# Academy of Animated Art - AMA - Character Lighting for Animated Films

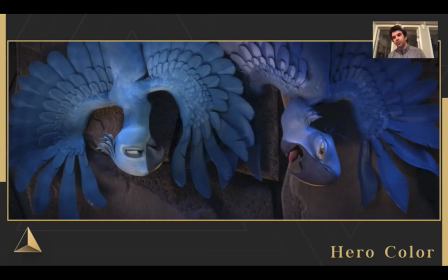Like they just got slammed into this wall and we needed to make sure that we always knew what jewel was and we knew what blue was so it was very very very important to keep them on their hero color so on the left we've got her cyan tone reading him he's got he's more like a royal blue color and so getting those to always always always read and always making them feel
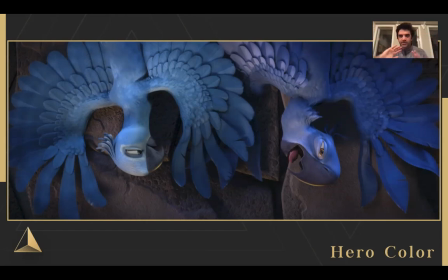like the same species but just be different enough to where the audience can always tell them apart was so important though to a shot like that
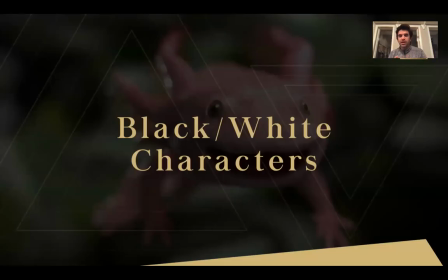um black and white characters so characters that are either black
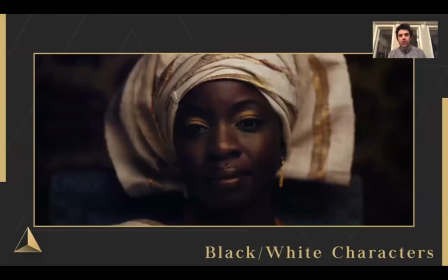by design or white by design are a unique uh element so dark uh dark skin and dark value characters are best lit like you can see this in examples are best lit when they're diffuse is toned out and they really hit like
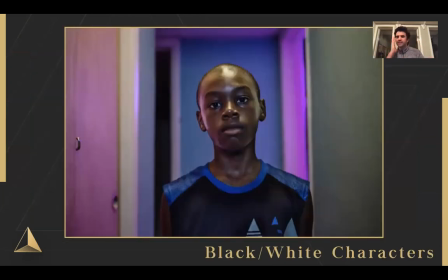some strong specular highlights moonlight did an incredible job of this so just hitting like these colored specks around on a character same thing with the um insecure
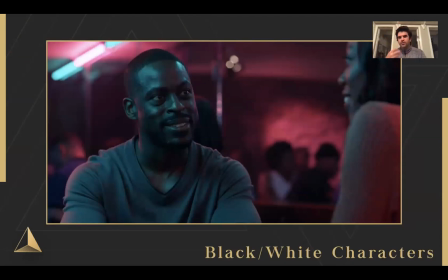is that the name of this hbo show like these dark like uh dark diffuse values and bright specular colorful saturated specular highlights are a great way
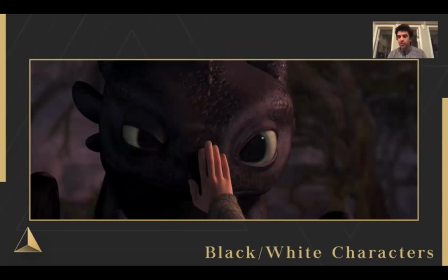to light a dark skin character think of toothless from uh how to train your dragon beautiful example of that ferdinand we had to do this a lot like
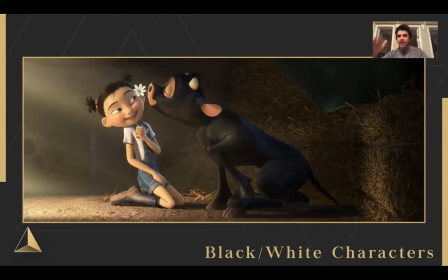constantly balancing cool tones and warm tones like almost every shot has cool spec on them and warm spec on them same thing with hair so
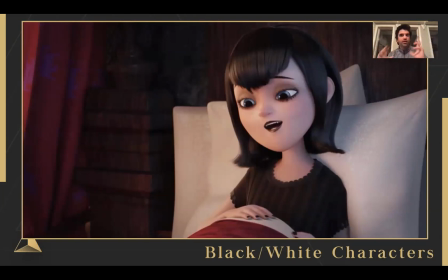hotel transylvania you've got to get like cool and warm specs and different saturated color specs on dark objects to really get them to read and get shaping in there.
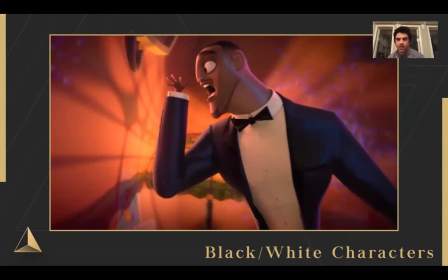A big one in a film that I just did, Lance Sterling, lots of colorful specs on him to get his shaping and his tone to read. Otherwise, if you hit a darker skinned character, like if you hit Toothless with a lot of diffuse light, it kind of takes them off their hero color and makes them look kind of washed out and not great.
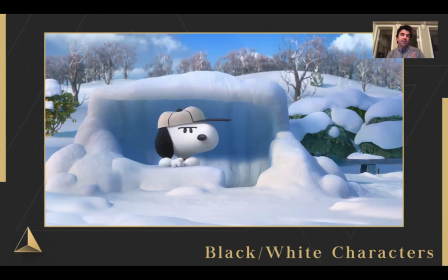You have equal problems with characters that are white like snoopy snoopy in this film like man when we were lighting him he just lived in the snow and it was like come on like a white character in snow how do you get him to read um you get the snow to be a little bit cooler of a white you don't definitely don't want that to be dirty because that's a big problem you want to be white and not gray
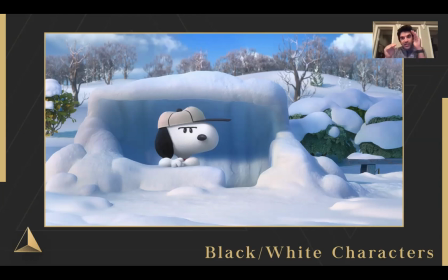so we have to like you have to slightly adjust those values just like a little bit cooler versus a little bit warmer on him big hero
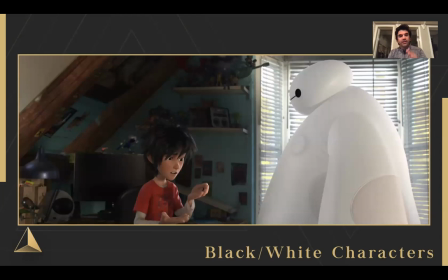six same problem getting that tone just to be slightly different i had a theory that at the end of this movie they just got so frustrated lighting them
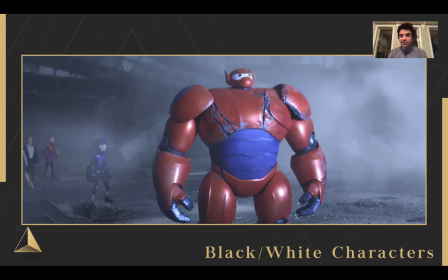that they just threw this bright red costume on them uh just to give them something so they didn't have to fight it all the time
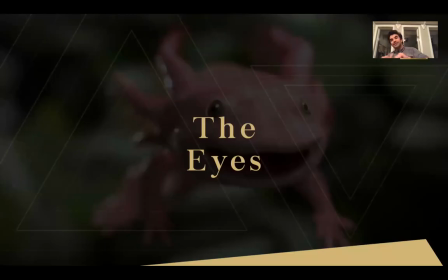so those are very complex but um also very important and the last thing i want to touch on is the eyes of the character before i get to your guys's questions
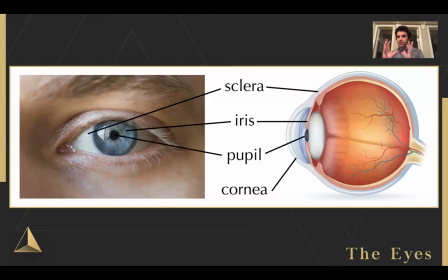so the eyes of the character this is so important so to understand that the anatomy of an eye very basically uh the scent there this it's three or four main parts there's the pupil the black dot in the middle the iris that's the colored part of the eye that we talk about.
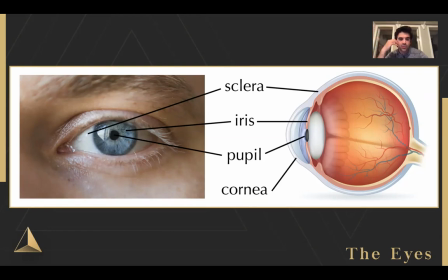Someone has blue eyes or brown eyes or hazel eyes or whatever. And then sclera, that's the white surrounding part. And then on top of all that is a cornea, which is just like a transparent film on top of our eye that's very, very specky and picks up all the reflections around us.
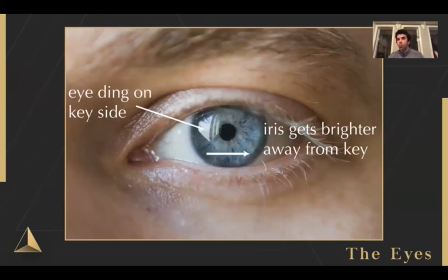It's important to know that because we always want those three elements to read. And also we want to be aware that the shape of the iris always picks up the opposite because it's kind of concave. It kind of dips in.
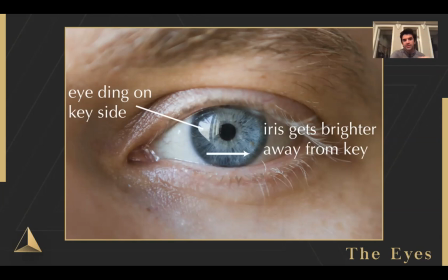So the iris will actually pick up the opposite side. So in this case, we have light coming in from the screen left side because it's dimpled in. We actually see more light hitting the screen right side of the iris. So it's inverse. So like the screen left side of the sclera gets, the white part of the eye gets brighter, but the screen right part of the iris gets brighter.
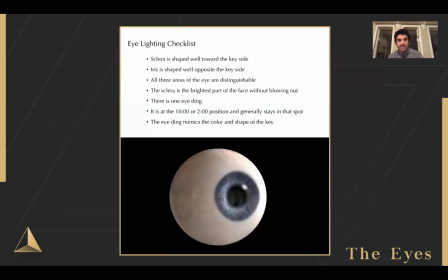Now it's important to always have those three elements completely distinct and separate because this is kind of my eye lighting checklist for most shots. Some films have different styles, but this is like my general go-to. Sclera is shaped well and towards the key side.
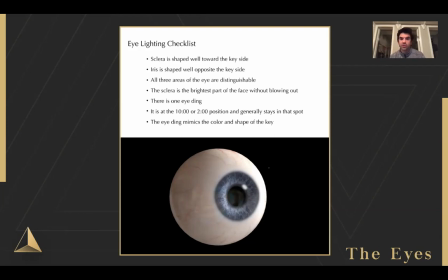Iris is shaped well the opposite of the key side. All three areas are distinguishable. The sclera is the brightest part of the face without blowing out, without getting too white.